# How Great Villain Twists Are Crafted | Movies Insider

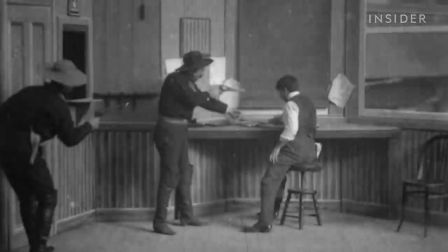0:00 Back in 1903's The Great Train Robbery, you could easily spot the bad guy.
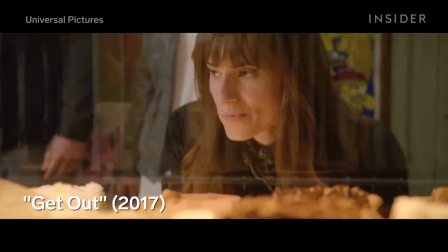0:05 He's the one wearing a black hat. But modern filmmakers have made it more difficult to identify mystery villains,
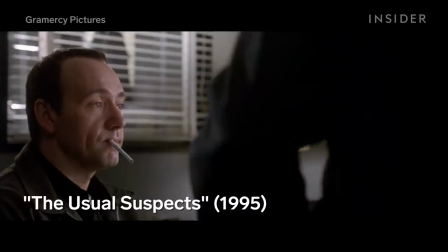0:13 dropping small clues throughout the story for viewers to piece together before the big reveal.
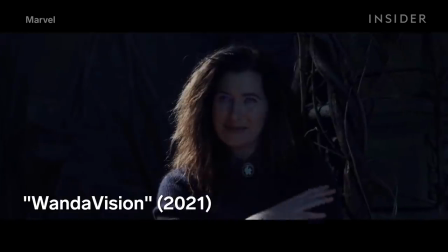0:18 The most recent example of this is Marvel's WandaVision.
It's been Agatha, oh!
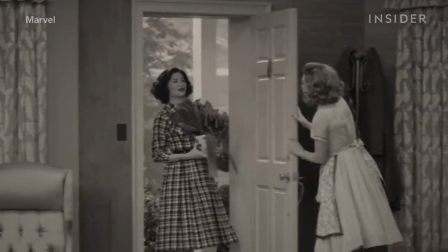0:27 We probably should have figured out this twist as soon as Agnes walked through the front door.
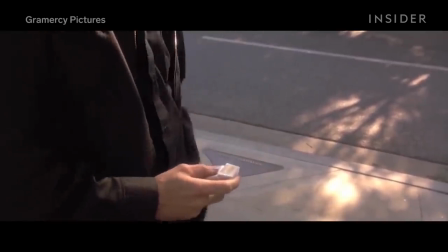0:33 But identifying a surprise villain requires knowing exactly where to look and when to listen.
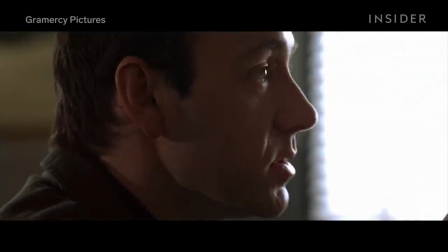0:39 The greatest trick the devil ever pulled was convincing the world he didn't exist.
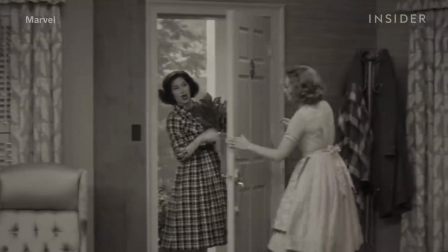0:45 Warning, spoilers ahead. In WandaVision, Agnes is immediately established as the overly friendly neighbor.
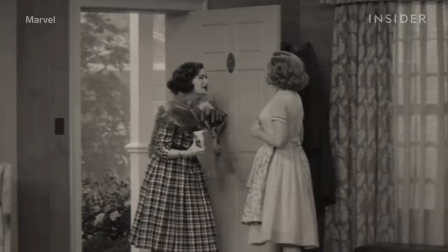0:53 So we should be suspicious of her right away.
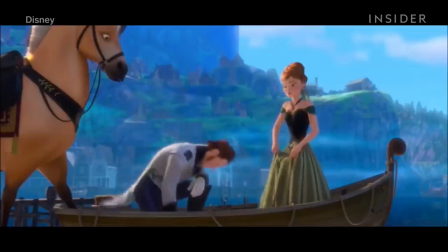0:56 Because the first thing to think about when searching for a villain is to focus on anyone who seems like they are definitely not the bad guy.
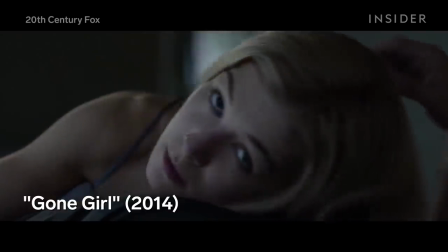1:04 They might even be portrayed as a victim.
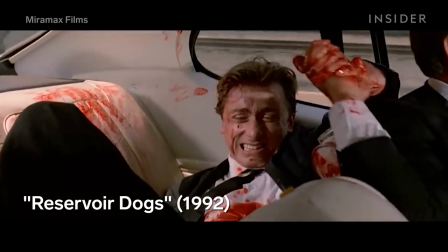1:07 These characters are often too nice, like Agnes, or too weak, like Mr. Orange, who's bleeding to death early on in Reservoir Dogs.
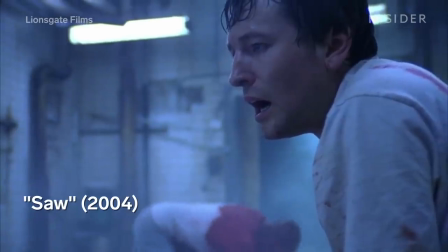1:15 In the most drastic case, the villain is even presumed dead. I think the trick to portraying villains has to be that you've got to change up things as often as possible. That's Jonathan Kuntz, a professor of American film history at the UCLA School of Theater, Film and Television.
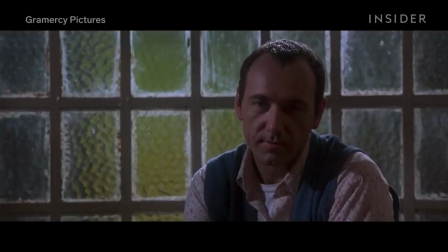1:32 Your audiences are pretty villain literate at this time. They've seen a lot of movies and they know a lot of the tricks that people can pull and they're going to be pretty alert.
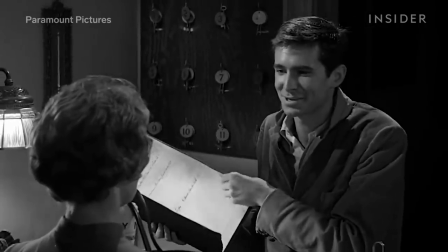1:41 For example, Alfred Hitchcock is famous for crafting his villains as charismatic, seemingly good, regular people.
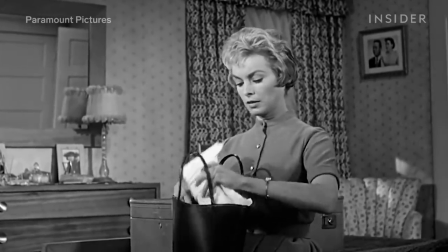1:48 A lot of times he creates connections between his villains and his heroes,
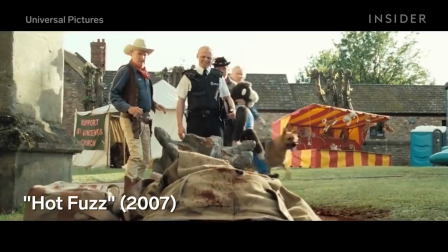1:53 so sometimes it's kind of difficult to tell them apart. and you see this trend over and over again in Hollywood.
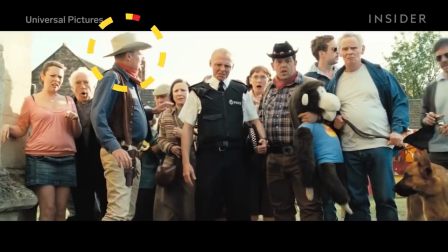1:59 Is the suspect wearing a white hat, like the sheriff in Hot Fuzz or William in Westworld?
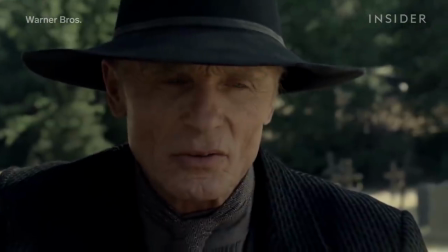2:05 Then they are probably gonna be wearing a black hat by the end of the story.
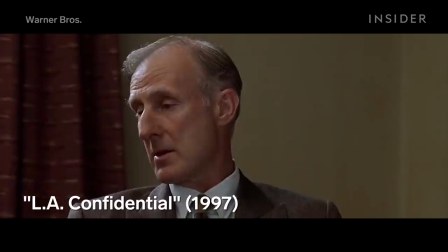2:08 Or take a look at Ozymandias in Watchmen and Captain Dudley Liam Smith in LA Confidential.
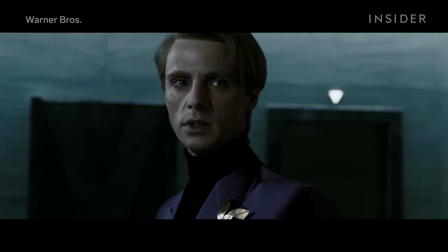2:15 Both are authority figures who we're supposed to trust. These are the types of characters who often turn out to be the villain.
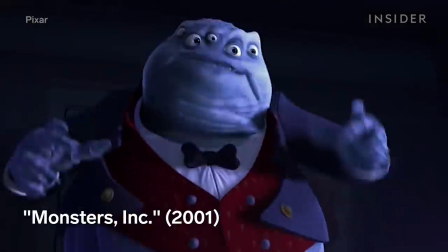2:21 It's become a tale as old as time in Disney and Pixar, too. There's the nice old teddy bear, Lotso, in Toy Story 3, who...
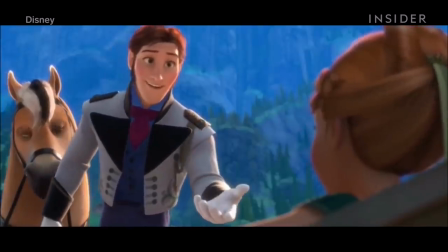2:29 Smells like strawberries!
...and Anna's seemingly perfect prince boyfriend, Hans, in Frozen.
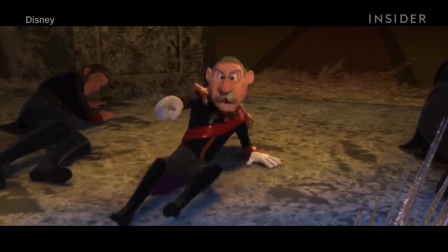2:35 This technique of subverting traditional villains only works, however, if you have a red herring villain.
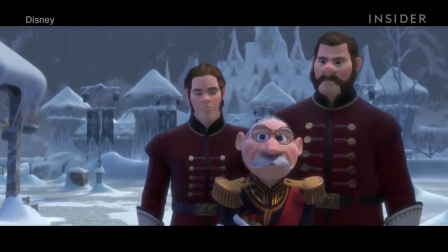2:41 Because there still needs to be plenty of conflict up until the big reveal. Take Hayward in WandaVision.
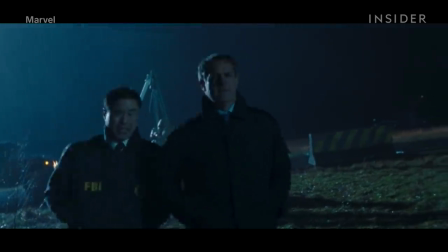2:48 While he's definitely a villain, all our attention is focused on the bad things he's done and is doing to Wanda,
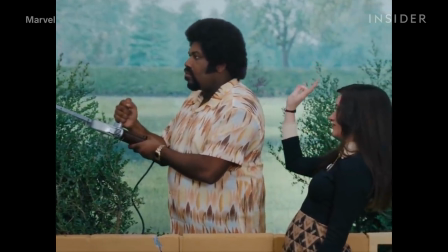2:55 directing our attention away from the clues that would lead us to suspect Agnes of anything treacherous.
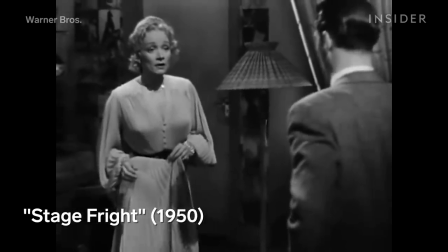3:01 But you'll notice that lying to the audience is a definite no-no, as Hitchcock learned in the film Stage Fright.
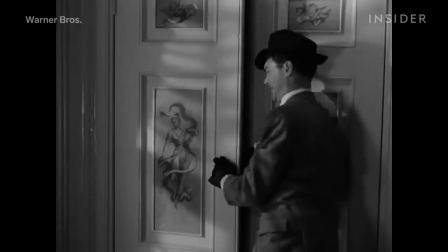3:08 This 1950 movie opened with a false flashback by the twist villain, and audiences were famously frustrated because it felt like Hitchcock lied to them.
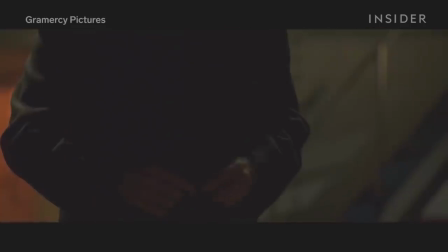3:17 So now filmmakers rely on the art of omission. They're not lying, but they're not telling the whole truth either.
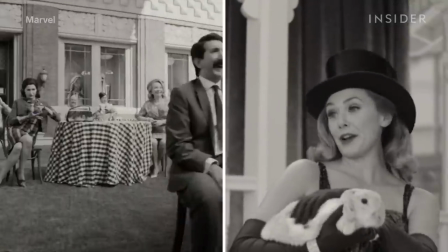3:24 You see this with WandaVision during the catchy Agatha All Along reveal.
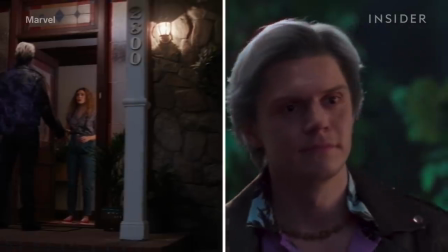3:29 Here we learn that specific key scenes were framed to avoid showing what Agnes was doing at the time, purposefully leaving her out of the shot.
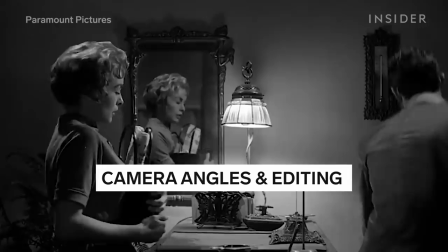3:37 So the second thing to look out for is how a show is framed or how a scene is edited.
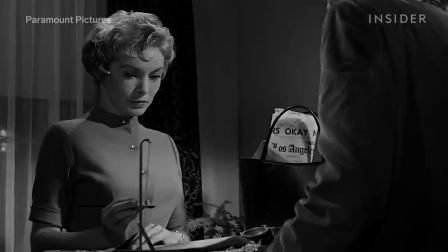3:42 In this scene in Psycho when Marion meets Norman Bates, the camera is positioned behind Norman to emphasize him as a threat. Sometimes we see angles of him where he's not simply a nice, skinny, friendly guy, but he seems a little bit more looming and menacing.
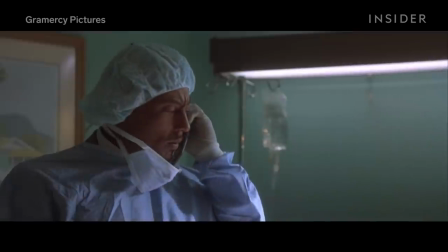4:00 And in The Usual Suspects, when Kaiser Soze is mentioned in the hospital, Kaiser Soze!
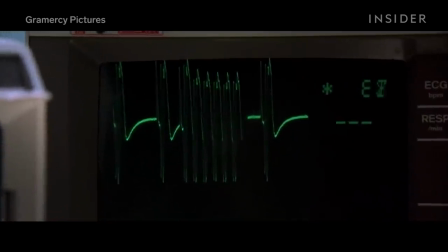4:06 Kaiser Soze!
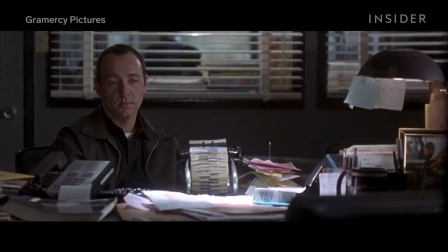4:07 The camera immediately cuts to a shot of verbal. They're literally telling us whose true identity is twice.
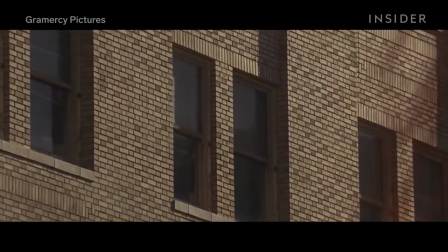4:14 These little winks to the viewer are only there if you look for them, especially since viewers don't normally think about what's happening off camera.
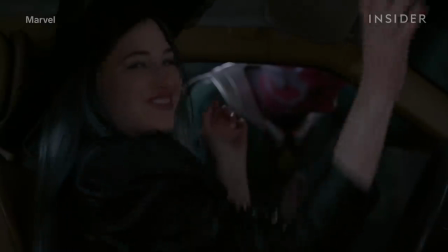4:22 But as we see in WandaVision, what characters are doing off to the side does matter.
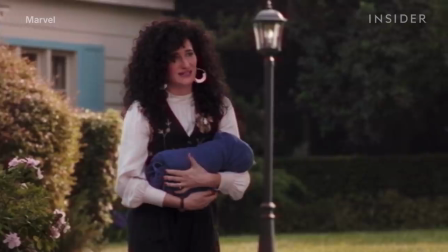4:27 Take this scene where Agnes is the only one who finds Wanda's dog, Sparky.
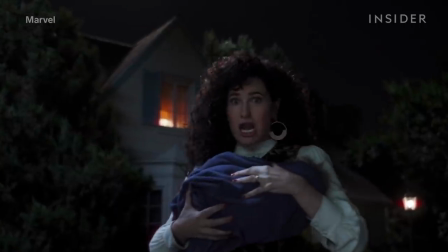4:32 Later we learn she didn't just find him, she actually killed him.
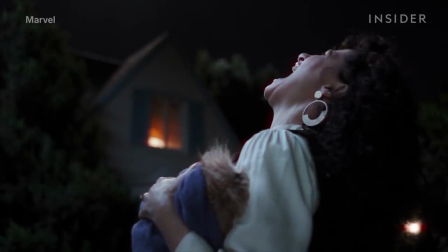4:38 Which brings us to the third giveaway to look out for, the kick the dog moment.
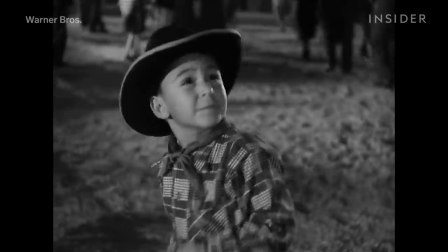4:44 Obvious villains will have their kick-the-dog moment out in the open. But with surprise villains, it might be happening when and where we aren't looking.
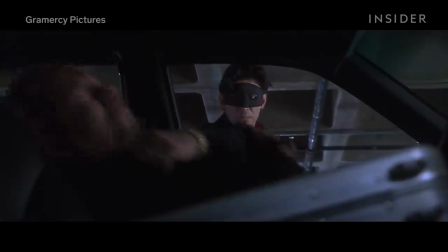4:53 In The Usual Suspects, Verbal is the one who shoots Saul in the forehead, which surprises everyone else, since Verbal is portrayed as the weakest of the bunch.
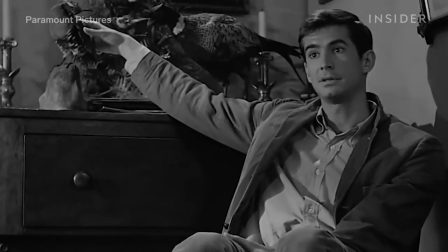5:02 In Psycho, it's even more subtle, swapping out a dog for taxidermied birds on the walls at the Bates Motel.
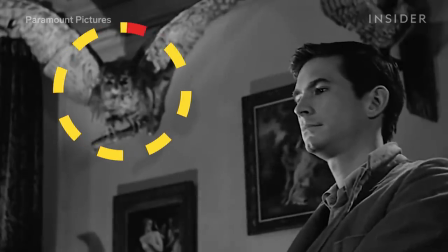5:09 Particularly this owl, positioned like it's about to pounce on its victim sitting across from Norman.
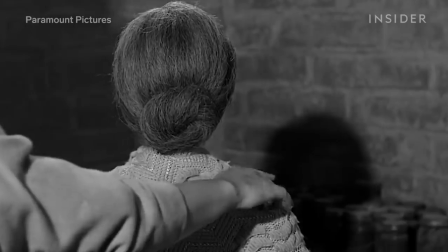5:15 These moments hint at a villain's lack of empathy, and in this case, even at Norman's dead, preserved mother later in the movie.
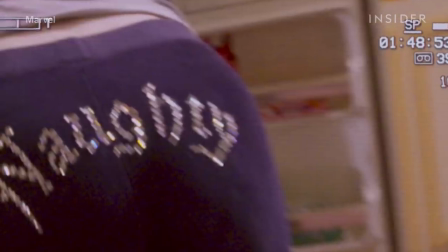5:23 In WandaVision, there are also multiple visual clues like this placed throughout the season to hint at Agnes's true identity, Agatha.
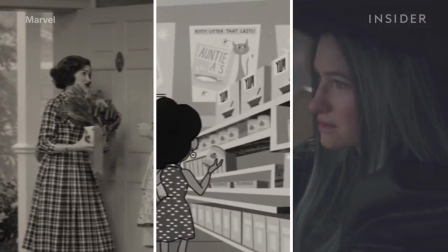5:31 To piece the puzzle together, you have to pay close attention to the mise-en-scene, or everything in the frame, the props, the background clues, and even the costume design.
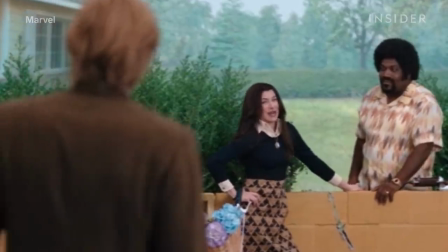5:42 Agnes is always wearing some combination of purple and green, colors that have been used to code villains throughout comic book history.
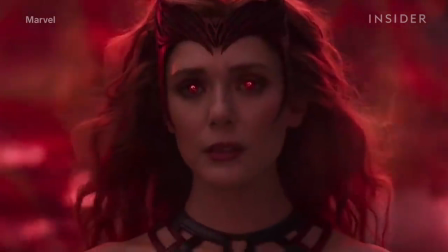5:51 Heroes on the other hand usually wear red and blue.
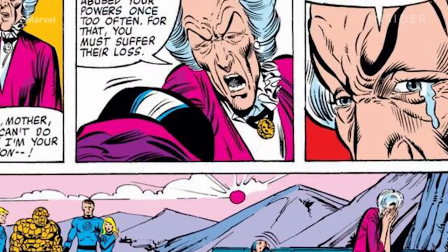5:55 Agnes always wears the same brooch with her outfits, which eagle-eyed fans might recognize as the same one Agatha wears in the comics.
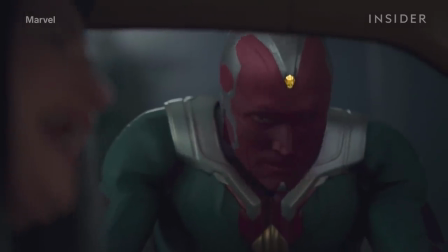6:04 Sometimes the costume Easter eggs are even more in your face. She dresses as a literal witch on Halloween.
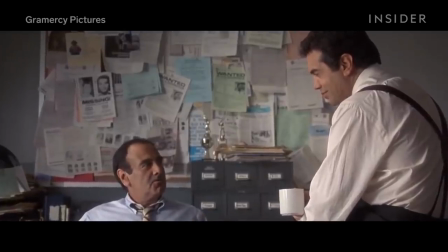6:10 Backgrounds are also telling, especially any items purposely visible just beyond the character.
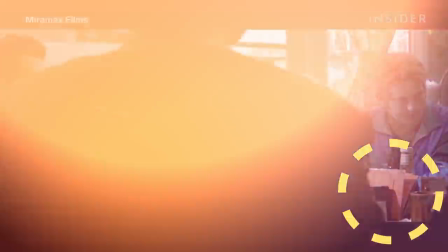6:17 Reservoir Dogs is famous for its many orange-colored easter eggs sprinkled throughout the film, hinting at Mr. Orange as the rat.
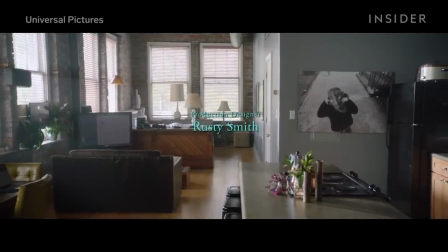6:26 Often the easter eggs appear as art on the wall.
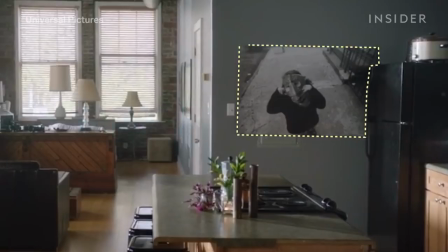6:29 In Get Out, this image in Chris's apartment symbolizes Rose and her family's true intent with Kris.
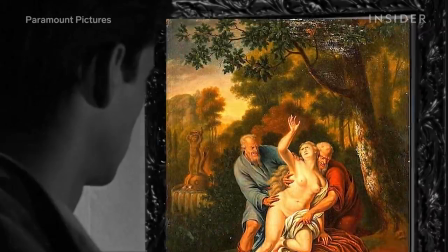6:36 And this painting in Psycho is called Susanna and the Elders.
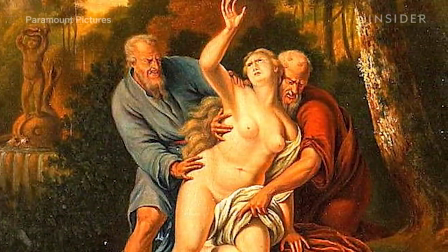6:40 It shows a woman bathing who is attacked by a group of men, directly foreshadowing the infamous shower scene.
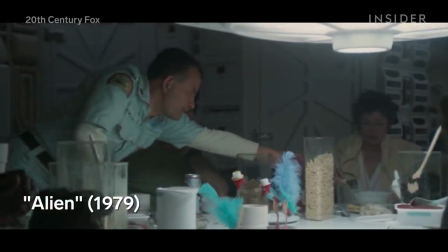6:48 And Easter eggs can also be props.
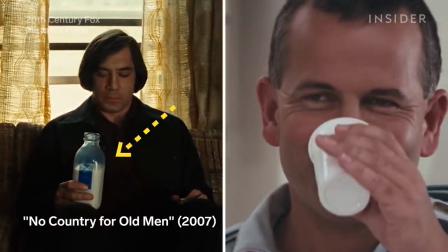6:50 In Alien, Ash is shown drinking milk, a drink of choice for many villains, and one that also foreshadows his milky-white android blood.
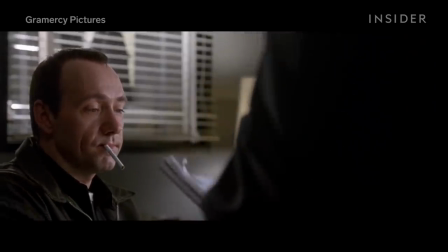7:00 There are also some props in The Usual Suspects that hint that Kaiser Soze is Verbal.
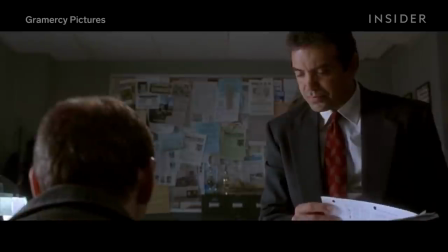7:05 When he tries to light a cigarette with his good arm, he knocks the lighter to the ground.
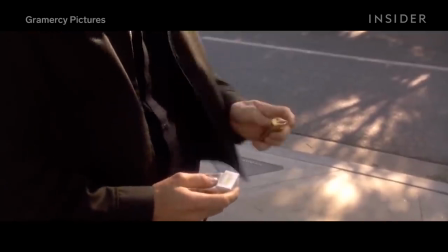7:09 He also gets the same gold lighter back from the police when he leaves the interrogation.
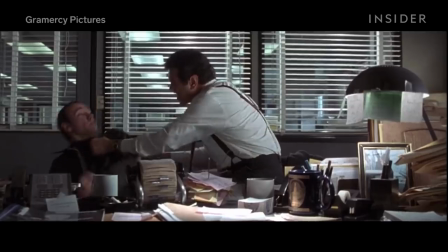7:14 If you look carefully at this scene, Verbal accidentally uses his weak arm to push back on the cop.
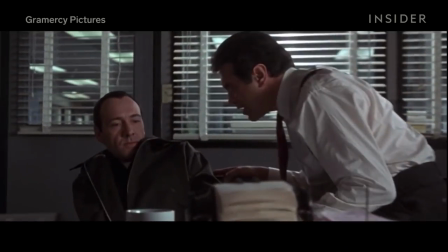7:21 It seems like he certainly notices his mistake. But did you? Timing like this is everything.
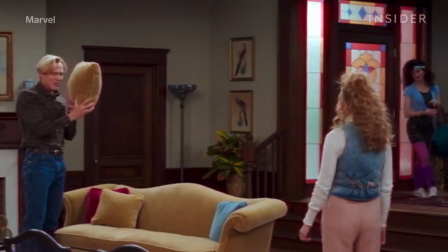7:28 Every time Agnes appears on screen, she is there for a good reason, because there are no coincidences in screenwriting.
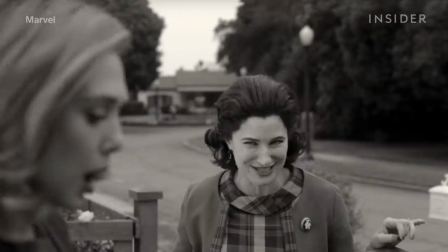7:36 When Wanda stumbles upon the helicopter drone, Agnes appears in the street.
Look, it's the star of the show.
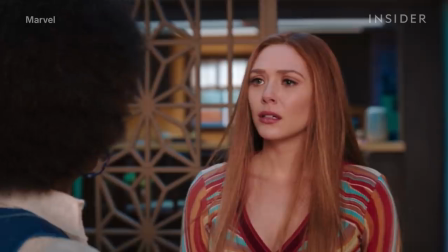7:44 And she distracts Vision while Wanda is talking to Geraldine inside the house.
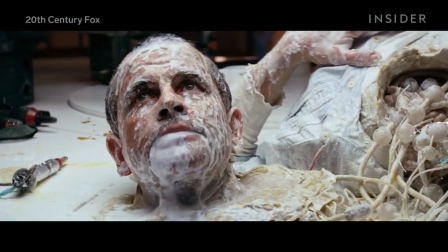7:49 Surprise villains also don't make decisions unless they somehow further their agenda or hide their identity, like Ash in Alien.
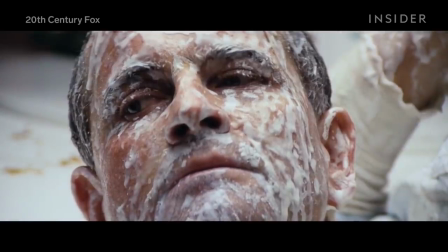7:57 Ash doesn't care about the crew. His orders are just to bring the alien back alive. So he is the one who suggests they investigate the mysterious transmission.
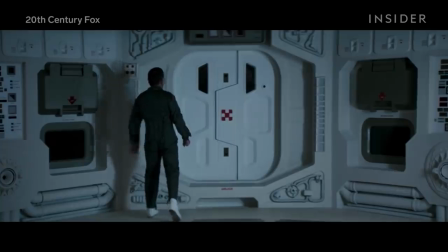8:07 He ignores warnings from Ripley and eventually lets the infected cane into the hatch, even though it's dangerous.